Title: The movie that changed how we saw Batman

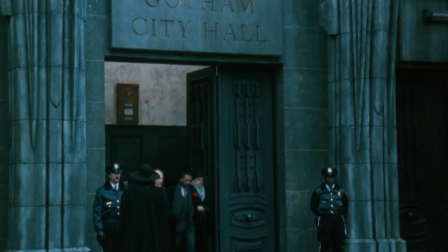239s
Art Deco sculpture and architecture alludes to this world of tomorrow that never realized its utopia,
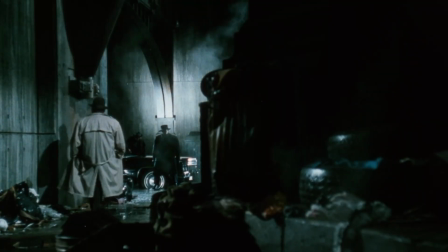246s
but rather found itself anchored in all of this decay.
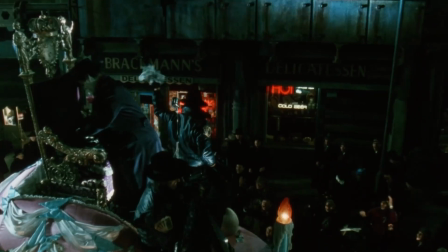250s
The city is not marching to some optimistic future as Art Deco as a style attempted to embody. Instead, it's either arrested or regressing, frozen or retreating.
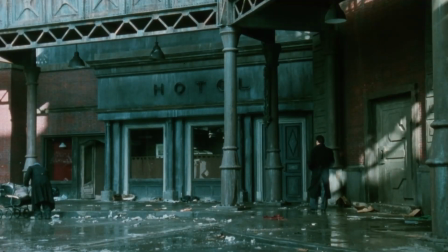263s
In many ways, the Gotham of this film seems more like a new civilization built on the remnant of an older,
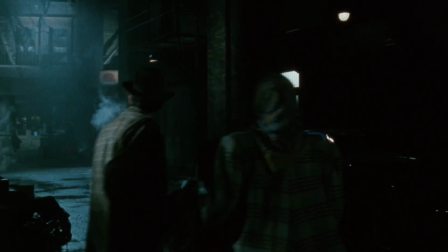272s
better, and brighter time. The buildings are dirty, they're covered with soot and grime, many of them are boarded up.
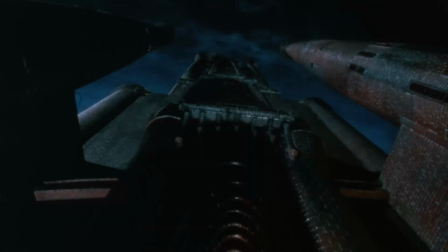278s
The Grand Cathedral at the end of the film is dusty and abandoned,
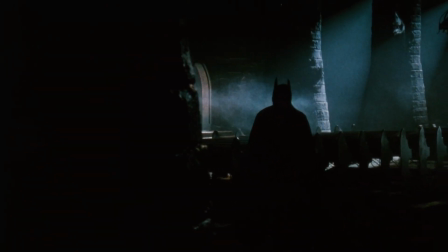282s
a sign of a more pious and spiritual population now vanished.
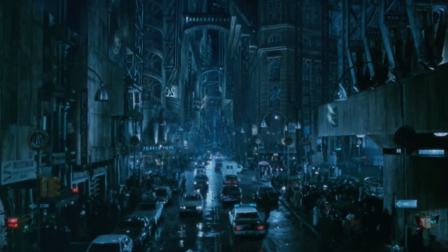288s
Pipes and steam interweave the streets, a practical reality where aesthetic is more of an afterthought.
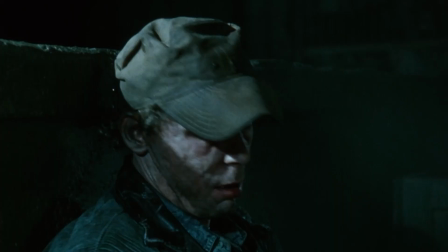294s
The skin and the clothing of much of the city's population particularly those representing its criminal underbelly, look malnourished and ill cared for.
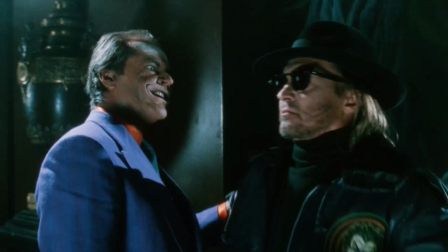305s
Except for Bob. Bob is a stallion. Gotham is shabby and putrid and dense.
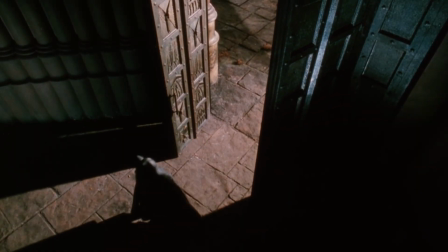313s
The light is minimal. You get the feeling from scene to scene that much of the city functions on a bare minimum of light,
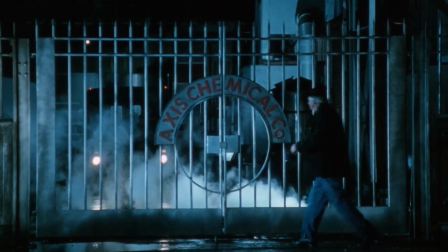321s
lit by this perennial vent of steam throughout the city.
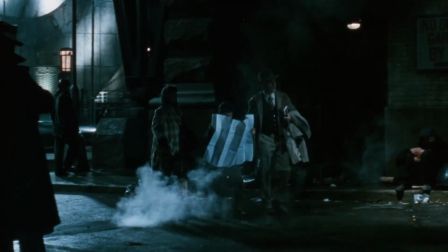326s
Which, by the way, when I was a kid, I thought that was completely made up because I grew up out in the country, where I still live out in the country. And then I went to Pittsburgh when I was a teenager and found out that's real. It really does vent steam everywhere. That's not to say anything bad about Pittsburgh. Frankly, I don't remember it that well, but I remember the steam.
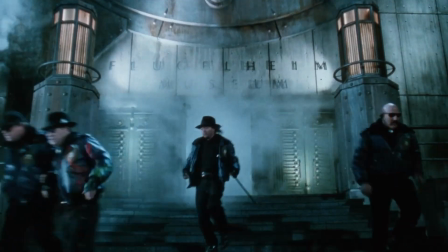343s
This is Gotham in terrible need of pruning. It looks kind of like one of those rugs on one of those rug cleaning videos before the purge of the dirt is complete.
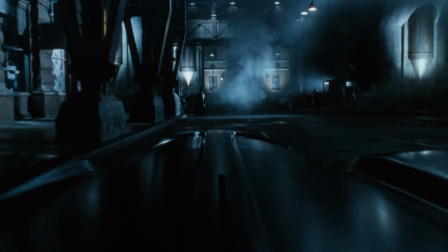352s
That being said, unlike your average dirt-caked rug, there's also something very beautiful about Gotham as First and his team built it.
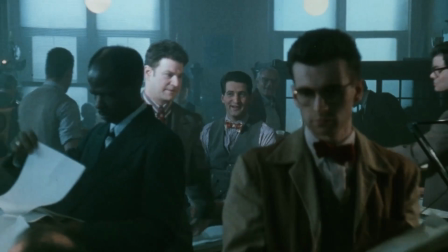360s
It was very wise to put in this underlying element of the optimistic civilization. It provides a note of tragedy rather than simply describing some debaucherous state of being. Fundamental to a concept of tragedy is the loss of something that is good. This means that tragedy acknowledges the existence of good while mourning its absence. Tragedy is grief that is seasoned with hope. It means that the world is salvageable, even if the task seems insurmountable.
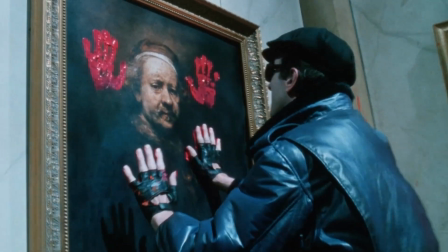392s
I think this is key to the concept of Batman, who is barely recognizable as an agent of good. He looks kind of evil. I ask my art students this frequently. I'll show them a picture of something like Batman, and I'll ask, if you showed this picture to someone 1,000 years in the past, what would they think this is? With Batman, the answer is pretty clear. Demon. He looks like a demon.
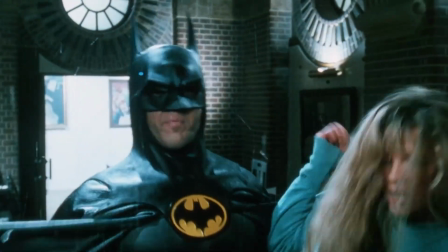417s
But he is an agent of good who's working tirelessly against corruption in order to overcome it.
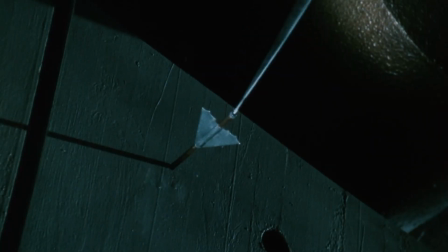422s
This makes it feel that the degradation and vice of Gotham City is not a necessary or inevitable state.
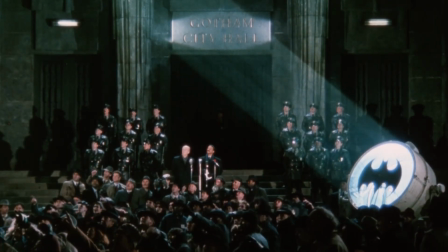429s
It can be better. And this optimism is built into the visuals of even the background of the film. And I want to clarify, this is not simply symbolism that I'm talking about. I believe with conviction that you should not place too much emphasis on the symbolic meanings of things within a narrative or within art that are intellectually ascertained. The best symbolism is more of that which is implicit. You really feel it more than you consciously recognize it.
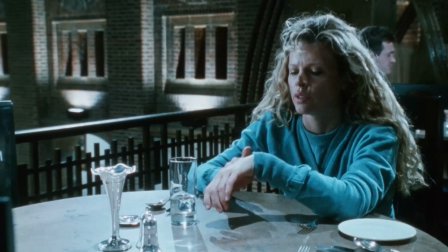461s
Distilling something down into this primal form, so that the viewer can pick up on the idea without consciously knowing it. That's something that is done within all great art.
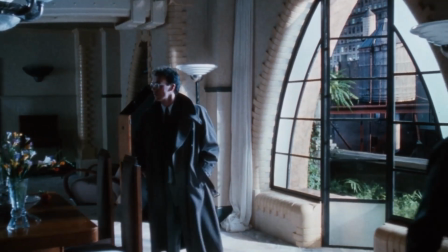473s
I'm very quickly bored with intellectual symbolism that is just a cognitive puzzle that I'm meant to unlock.
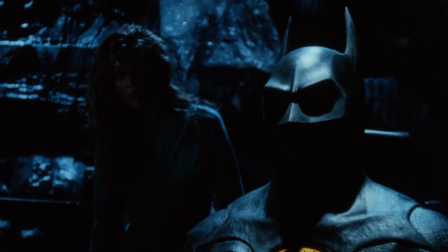479s
But when the work is packed with symbols so universal, then I need not recognize them to have them shape how I understand the story. That's what's happening here, and that is a consequence of great design.
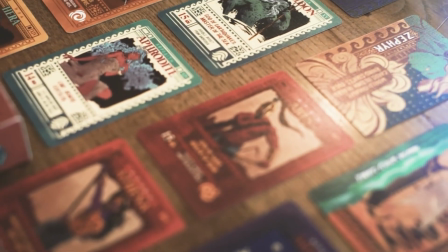494s
Okay, before I go any further here, I have a Greek mythology card game that I designed,
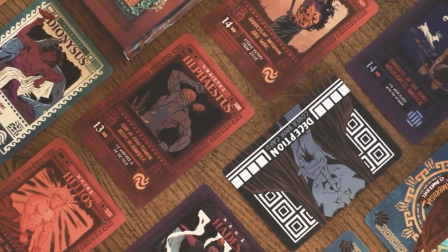501s
illustrated, I created the game, and it's currently crowdfunding.
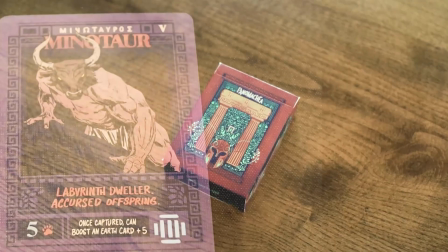504s
It's a really fun game, it's accessible, it's strategic, and it's complex enough to keep it different and interesting each time you play.
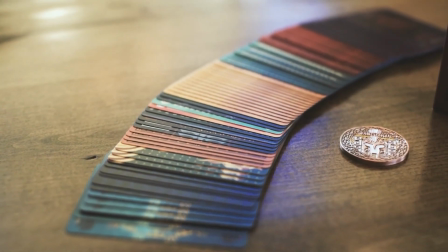512s
I'm really proud of having made it, and I'm trying to get it on the market, trying to make it a thing that people actually play.
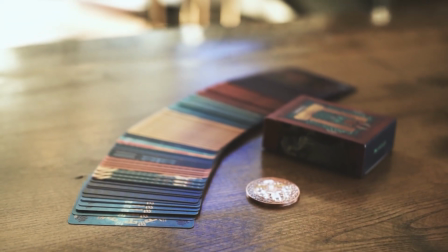517s
So, if you like card games, if you like Greek mythology, if you like anything I produce, please go look at it.
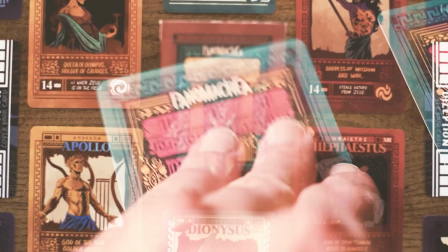524s
There's a link down in the description, but I'm not going to keep you too long from Batman, so let's go ahead and get back to it. The body. The Batsuit of the 1989 film is very unique.
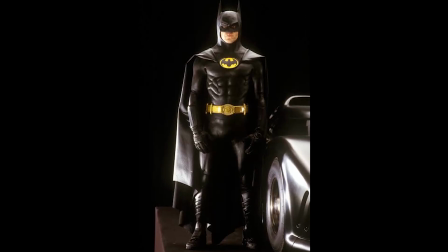539s
In the last 20 years,
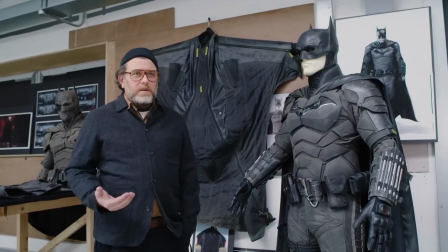540s
the Batsuit has become far more tactical and militaristic as filmmakers and comic artists have played around with more practical considerations of functionality. You know, what would the suit be like if Batman was using it in reality every day?
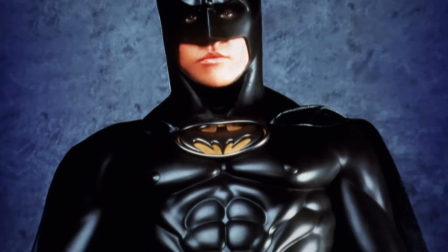553s
And during the Schumacher era of Batman films, the suit became very shiny and sleek.
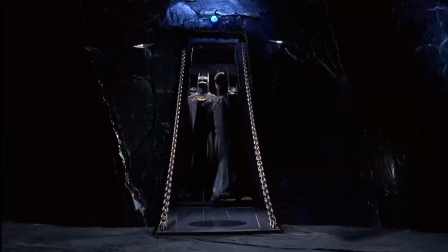559s
Even in the 1992 sequel Batman Returns, the suit feels more produced.
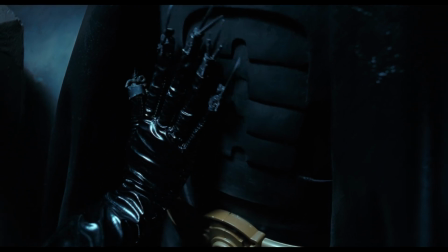566s
The chest plate looks more like armor than the form of a natural body, and it even seems to have a bit more shine to it.
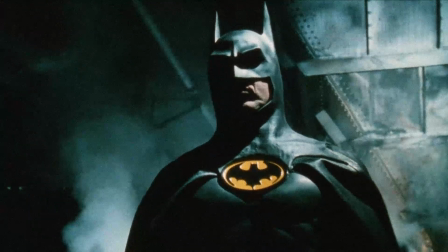572s
Earlier in the video I mentioned that the light hits the suit in a particular way here, and that started my thinking about this entire video.
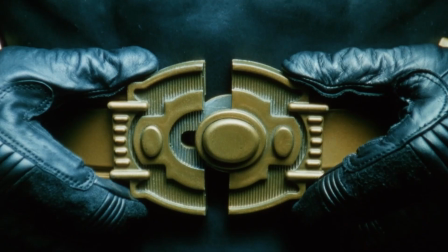580s
And that's because of the diffusion rather than the reflection that's created by this rubber suit.
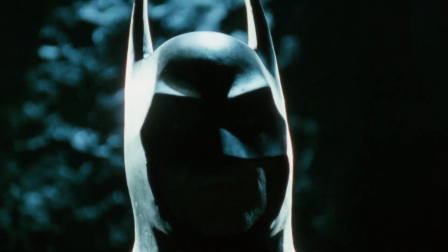586s
The light doesn't quite reflect back, it scatters when it strikes. The light plays on the surface of that black suit in a more nuanced way than a shiny suit would allow.
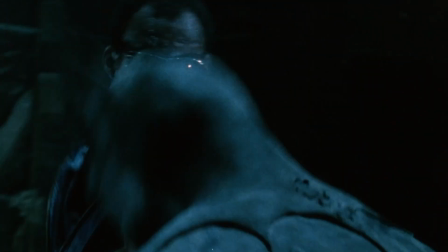597s
It behaves like a textured surface, even a bit like skin. It makes Batman seem a little bit more like his environment, the gritty texture of Gotham City, connecting him with the environment, while some other elements actually separate him from it.
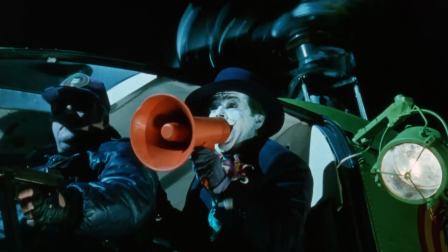614s
Primarily the form of the body itself. The chest plate of this Batsuit is extremely similar to what you see in classical Greek armor.
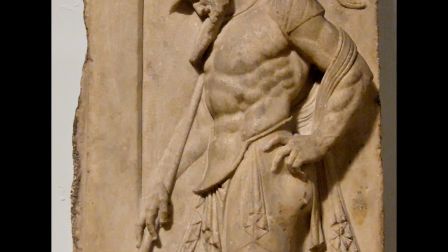622s
It's a sculpted representation of a muscular male torso.
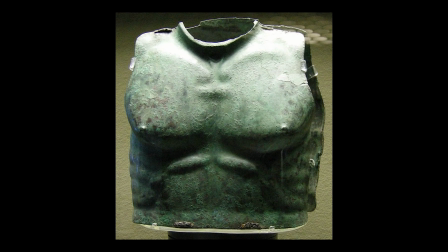626s
Classical Greek sculpture almost uniformly explored the ideal forms of things.
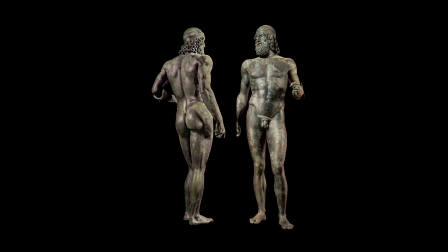632s
The idea being that the diverse forms of things that we see in the world are a function of chaos, and that there is some elemental constant at the source of that thing.
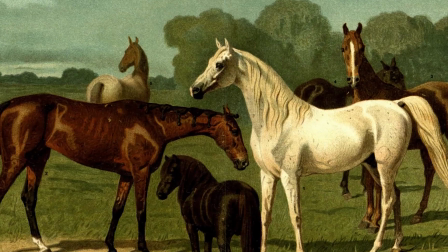641s
Horses, for example, come in different shapes and sizes, but there is a fundamental form of horse that is the horsiest of horses.
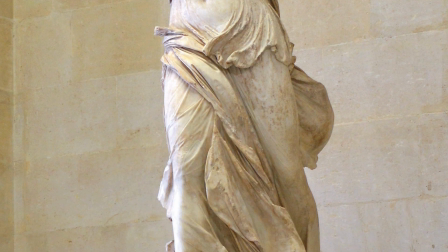649s
The same with a tree or a rock or a human body. The ideal form of the body would be something utterly primal. It meant literally as at the first. Something so elemental and universal that we can all recognize it and its implicit meaning.
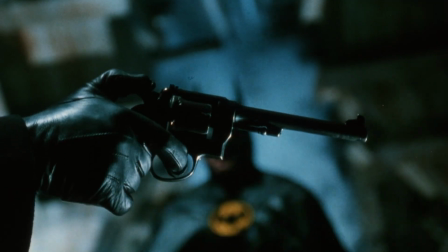664s
This particular form of the Batsuit carries this classical notion of man in his essence.
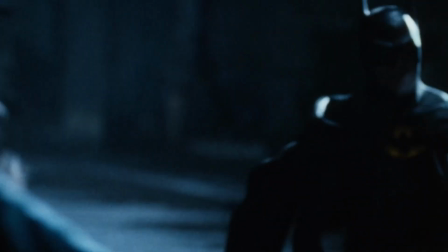671s
There's something very appropriate about the costume associated with this particular Herculean task
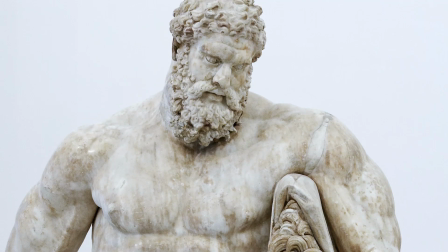677s
of correcting the rot and decay of a city that has the potential to be much more.
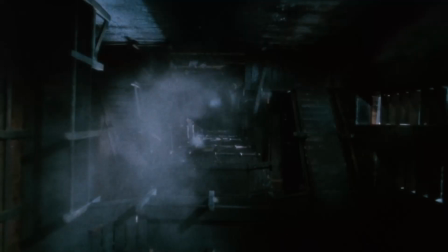684s
The most immediate cure for the ills of Gotham City is man acting in his most ideal form. And again, I don't think this is symbolism that has to be described or fully articulated in order to be understood.
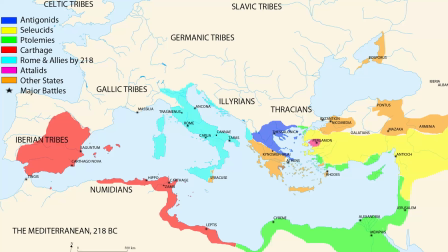698s
The people of the classical Mediterranean world that included Southern Europe, Asia Minor,
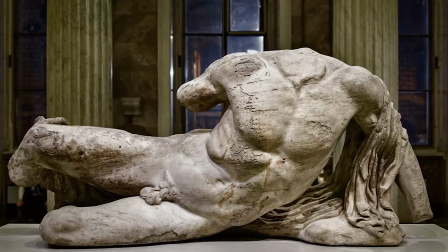703s
and North Africa understood that there's something about the basic form of the human body that is inherently beautiful and inspirational to humans.
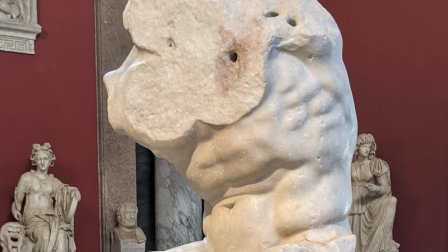712s
The body is optimistic both for its utility, this is the tool by which we build civilization, and for its form.
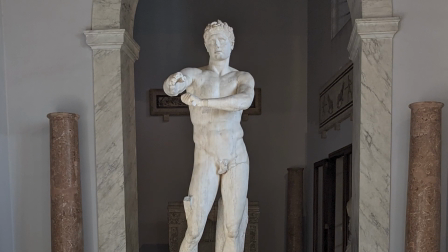721s
The beauty of it, but then also the recognition that we don't possess our bodies, we are embodied.